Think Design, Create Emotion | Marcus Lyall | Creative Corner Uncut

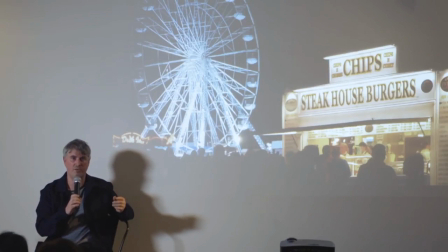1415s
you're thinking about going to the toilet the queue's too long you want a beer there's all these things going on and so in that situation our job is to try and get people to focus on a show and to try and take them out of that situation and sort of bring them into this kind of theatrical performance and basically I have worked with
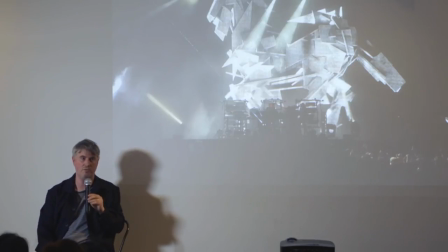1442s
a friend of mine Adam Smith on the Chemical Brothers show for quite a few years now he's worked on it for about 20 years and this is you know, this show basically is designed for festivals and every time we do a tour with them it's all about keeping it simple, it's all about saying let's do one thing,
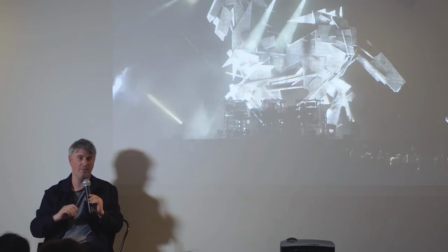1472s
there's one idea, we have a big board that we put up and basically we end up with lots and lots of little post-its and things to sort of try and map out the arc of the show that try to use as few words as possible and we say okay well this song
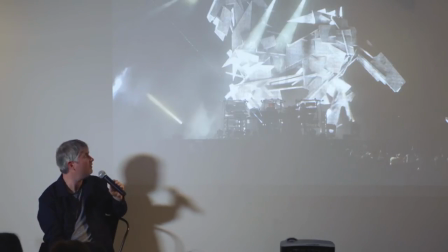1490s
is called Horsepower it's about horse and so it's got a big horse that we found some some motion capture data of a horse and we got something to these guys realize studio to build this 3d model and
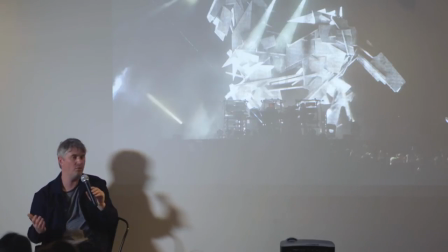1506s
an animated the horse and it was it was one of those things where the idea happened and we just happened to find this amazing horse data and it just kind of worked and it was kind of like the song's called Horse Power you've got a horse I know it sounds a bit but it really is you do kind of have to be that simple this song Swoon
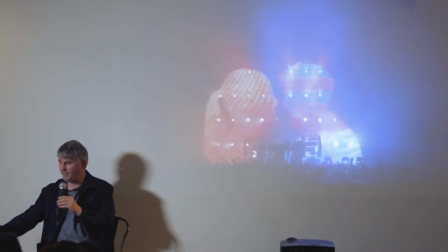1531s
the lyric was remember to fall in love and so it became a love story and so what we're trying to do is there's so many things going on there's lights, there's the burger van there's the music,
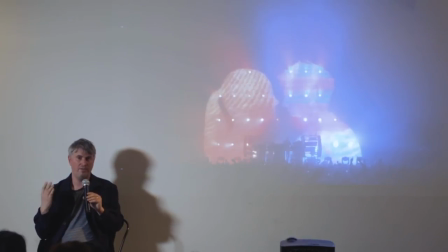1545s
there's the people dancing around next to you you can't assume that anyone is going to watch a narrative in that situation, they're just kind of not interested, what they want is it's basically a lot more like
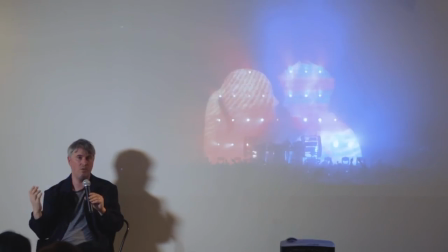1560s
inventing scenery really and so that people have got they're kind of getting what it's all about, you're providing the mood, the emotion so I'm going to try slipping that in now I've told you I'm talking about emotion tonight but trying to provide the sort of to amplify the feeling of the music
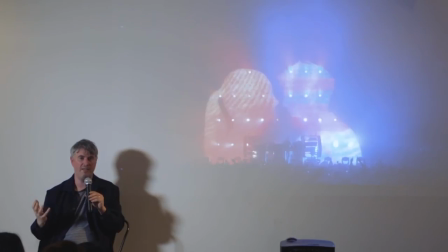1580s
but not to play somebody a film that's not what we're there to do
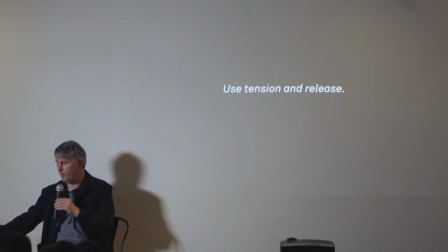1588s
in terms of creating emotion one of the things I made this piece which I'm just going to sort of run as I talk
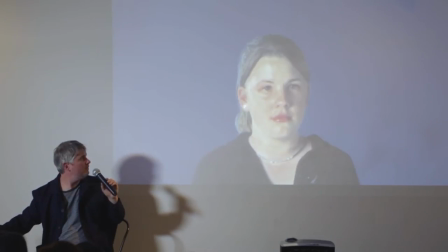1597s
is that playing yeah no I think I've got a yes here we go so this was an art piece that I made in Australia quite a few years ago and
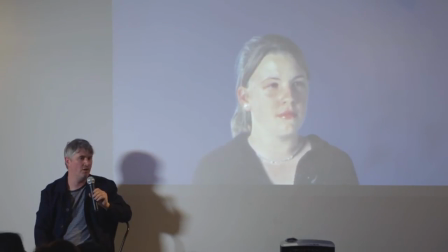1611s
basically what we did was to film portraits of people in ultra slow motion at a thousand frames a second and
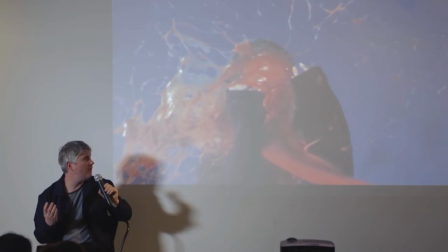1625s
the thing that was really interesting about this piece is it's all about tension it's all about
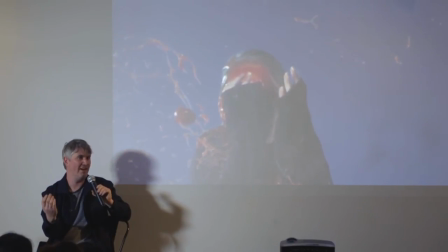1633s
watching the moment when it's kind of like it's coming out what's gonna happen it's gonna
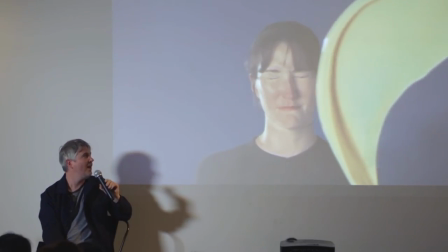1640s
hear it's gonna hear it's gonna hear and and so there's this tension that builds
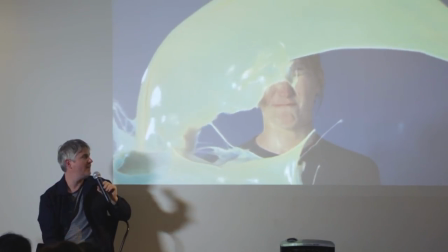1646s
up and then you get the release